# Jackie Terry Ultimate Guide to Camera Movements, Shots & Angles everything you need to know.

So the wide shot positions the character further away from the camera so it can be used to make a character feel lonely,
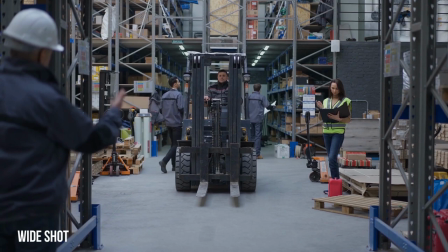out of place, out of touch. It can also show the character's relationship to the environment. A lot of filmmakers use the wide shot to make the characters feel overwhelmed or just out of place,
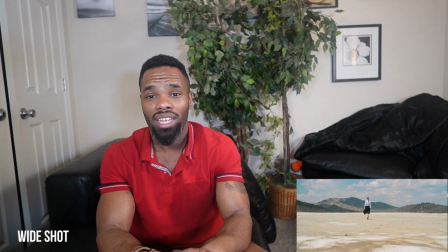out of touch in this vast environment they don't know how to get out it makes the character feel a sense of
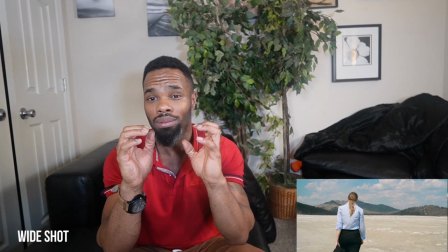loneliness and frustration so wide shots very very important i would suggest using a wide angle lens to film all your wide shots particularly 11 mil will work so next is the full shot and it reaches from your top and bottom of the frame meaning if I'm in a
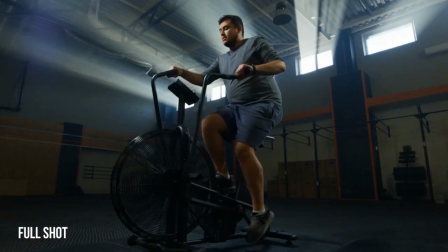full shot you're going to see my feet you're going to see my whole body also you're going to
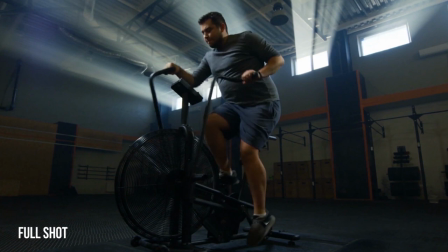see my facial expressions as well so a full shot is perfect if you want to display
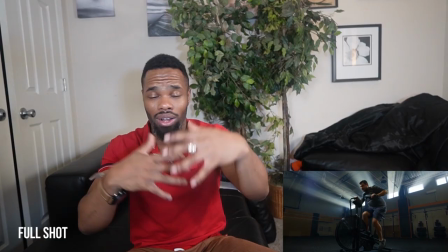attention on your character so if you want to display the whole outfit though the whole facial expressions the
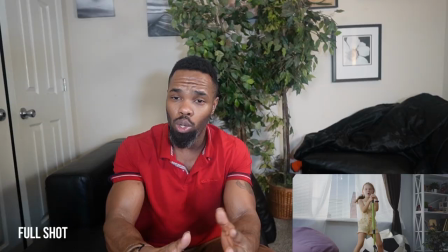whole body language of this character you would do a full shot which is highly beneficial because now the
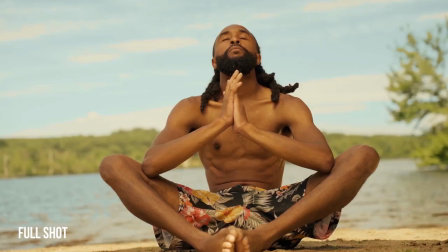audience can see your character's outfit they can see the arms and it really gives
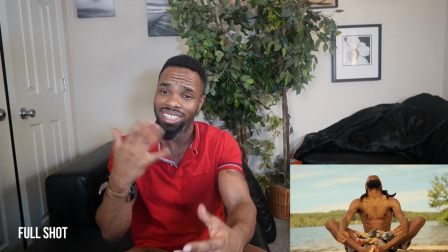your actor or subject a chance to stand out as
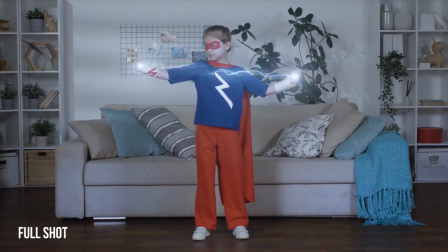an actor and be a little bit more vibrant because now you can see the character's whole entire
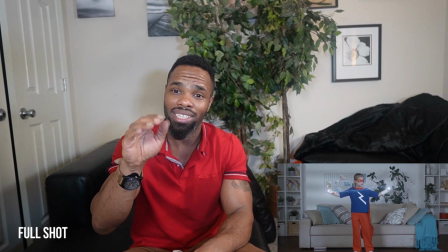body so a full shot can be used to really really display
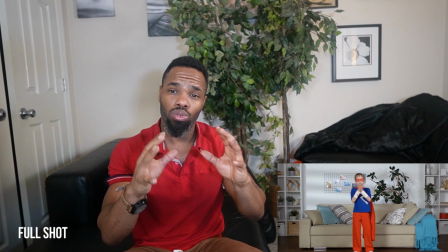the skills of an actor so if you can incorporate full shots
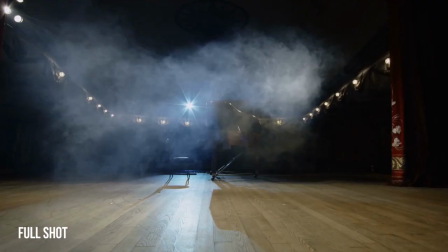in your filming they look great it can explain the character's personality and it could really put a shine on your actors doing a full shot medium
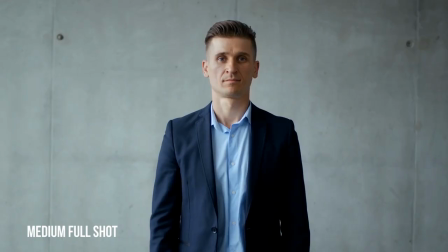full shot is based off the top of a character's head so it's used to show
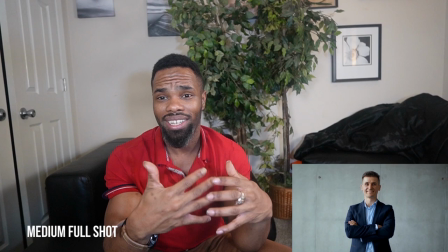more emphasis on how dangerous a character is or how confident a character is it
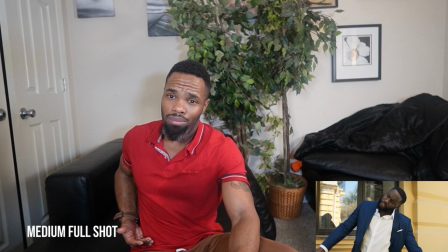can also be referred to as a cowboy shot because you're filming because you're filming the medium full shot below the waist
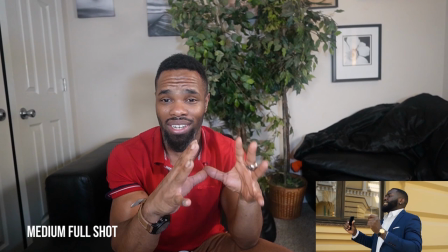so that's all you're getting you're not getting the full body shot you're just getting below the waist but it's
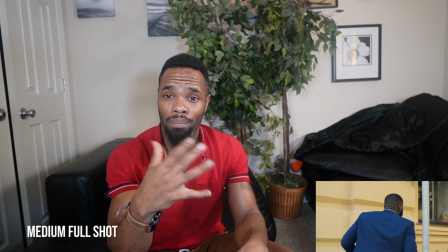also a very ideal shot if you want to show a character's confidence or power or he's dangerous you want to do a medium full shot
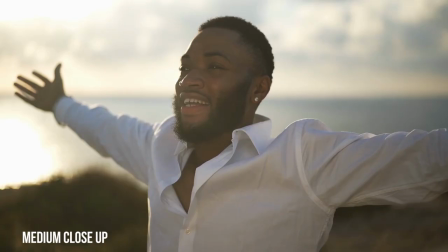medium close-up is framed from the chest to
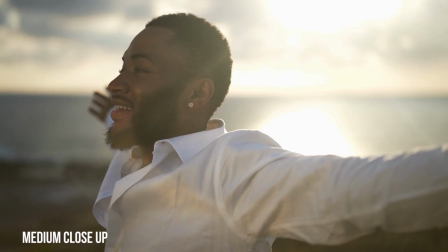the head medium close-ups are all about medium close-ups are all about reducing distractions and prioritizing details so if i'm filming a medium close-up i'm not really focused on the wide angle shot are the background in general I'm
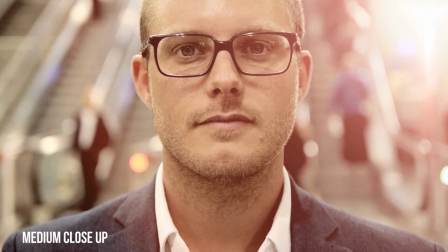focusing on the character itself the characters facial expressions so I'm not focusing
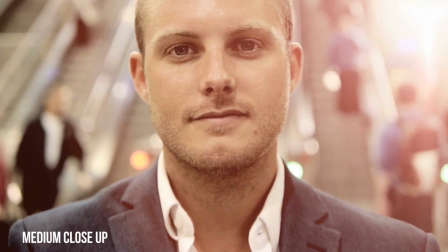what's in the background I'm focusing on the character itself the character would
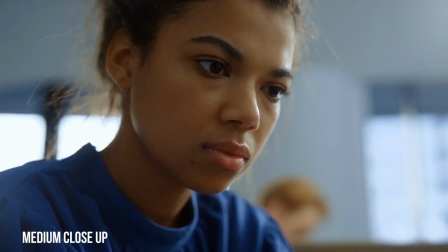be angry the character can be sad it could be happy however a
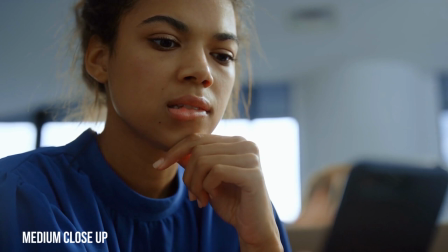medium close-up ever a medium close-up frame from the chest and the head it's going to allow
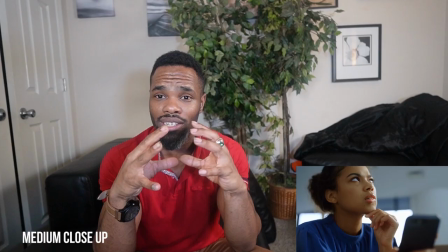me to get those facial expressions the body languages i
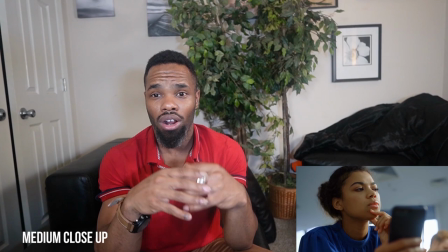need to tell the story so if i want to go deep inside of a character's mind or a thought process or something deep is about to happen i will film my character with a medium close-up shot once again medium close-up is framed from the chest to the head now the high close-up is the most powerful visual close-up you can
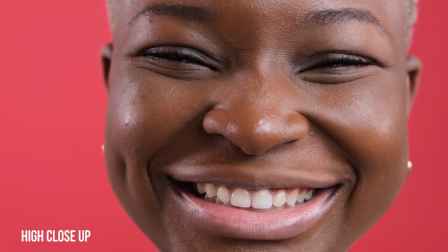do it literally highlights and changes the emotion on the screen your high close-ups are basically arranged at eye level
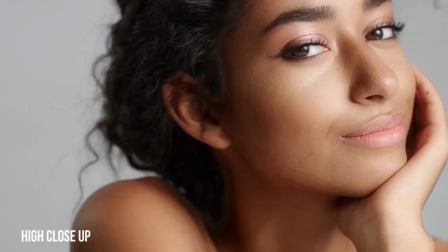so it's not like a medium close-up you're going a little bit higher to the eyes just about right here and i'm
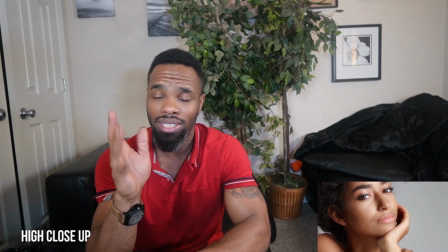paying close attention to the detail on the face we filmmakers normally use this
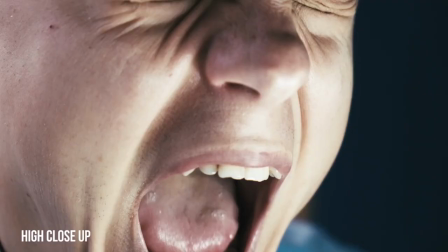technique when there is fear or there is anxiety or the character is scared we use a high close-up shot to show the emotion
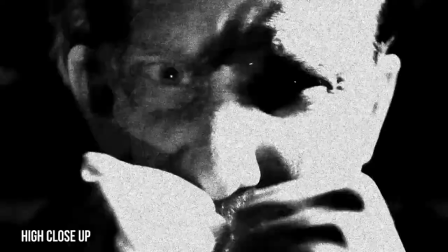or the anger on a character's face the fear the anxiety the resentment and then it
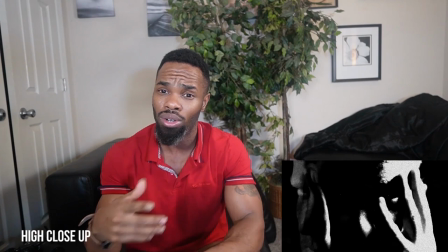also pulls the audience more into the character's soul so they say the eyes are the windows of the
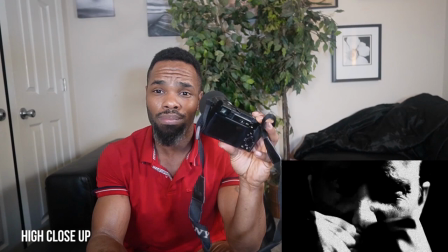soul so this is a great technique a high close-up will help you
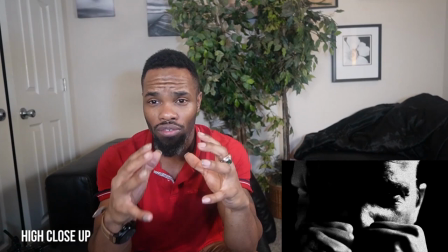exponentially tell your story in movie making
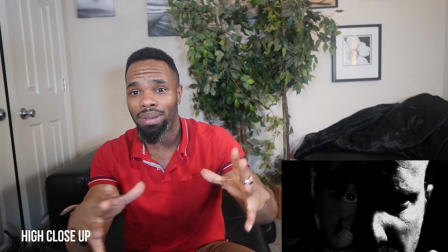especially if there is drama or anything big is about to happen you would definitely use a high close-up to deeply engage your audience on how the character is feeling at the moment so a extreme close-up frames the subject to isolate
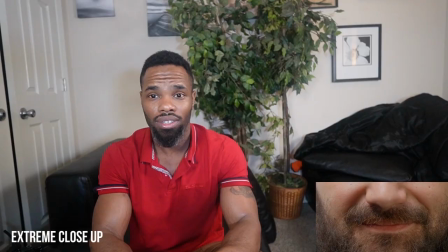a specific body part of the character so a
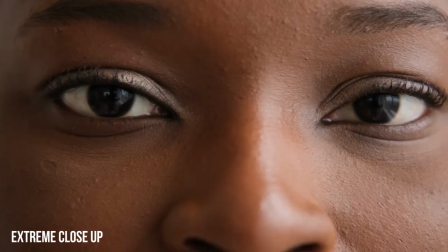string close-up basically it could be the character's eyes so you're just filming the eyes not
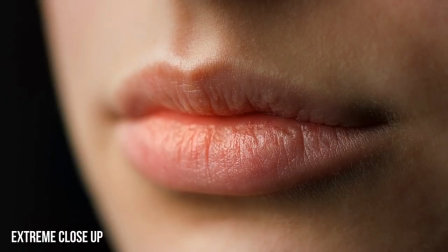any other body part or it could be the character's lips or it could be the character's hands
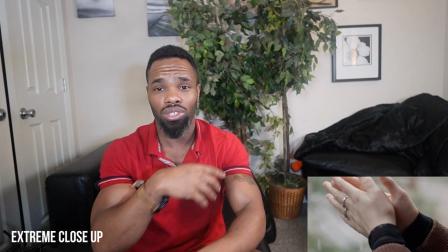but however you're not filming anything else it's a stream close-up so
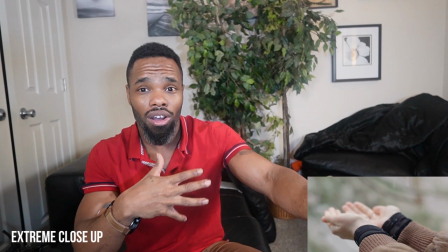you normally see this in gun battles a gun show standoff
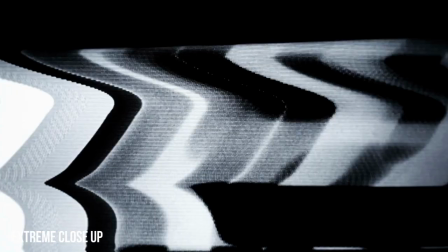you will see extreme close-up on the character's eyes or the character
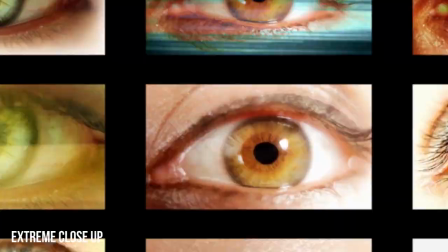is nerves you will see a string close-up on their lips facial expressions and etc in most movies
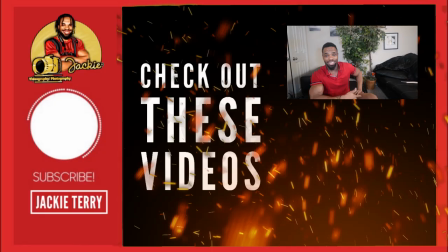the eyes are particularly the focus on an extreme close-up shot i'm jackie terry i
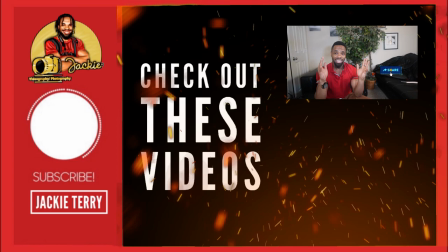hope you like this video these are all the camera movements and the camera angles that i learned when i
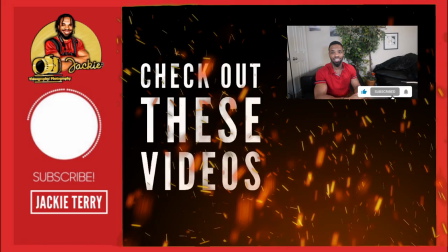took film school and it has helped my production advance to levels i have
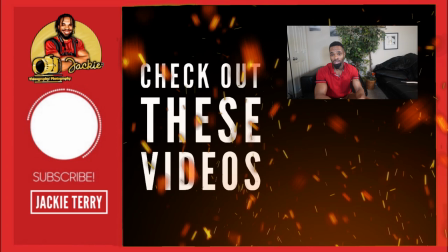never dreamed of just by learning this in film school i learned all these camera angles and
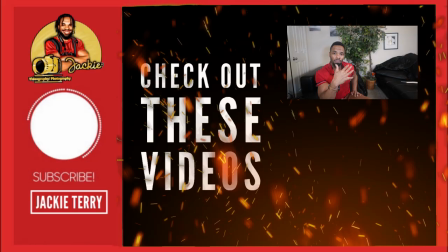i'm able to implement it in my films movies commercials media
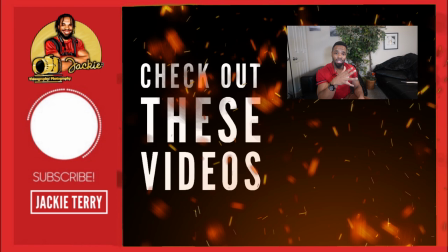production my advice is to use this video study it and learn these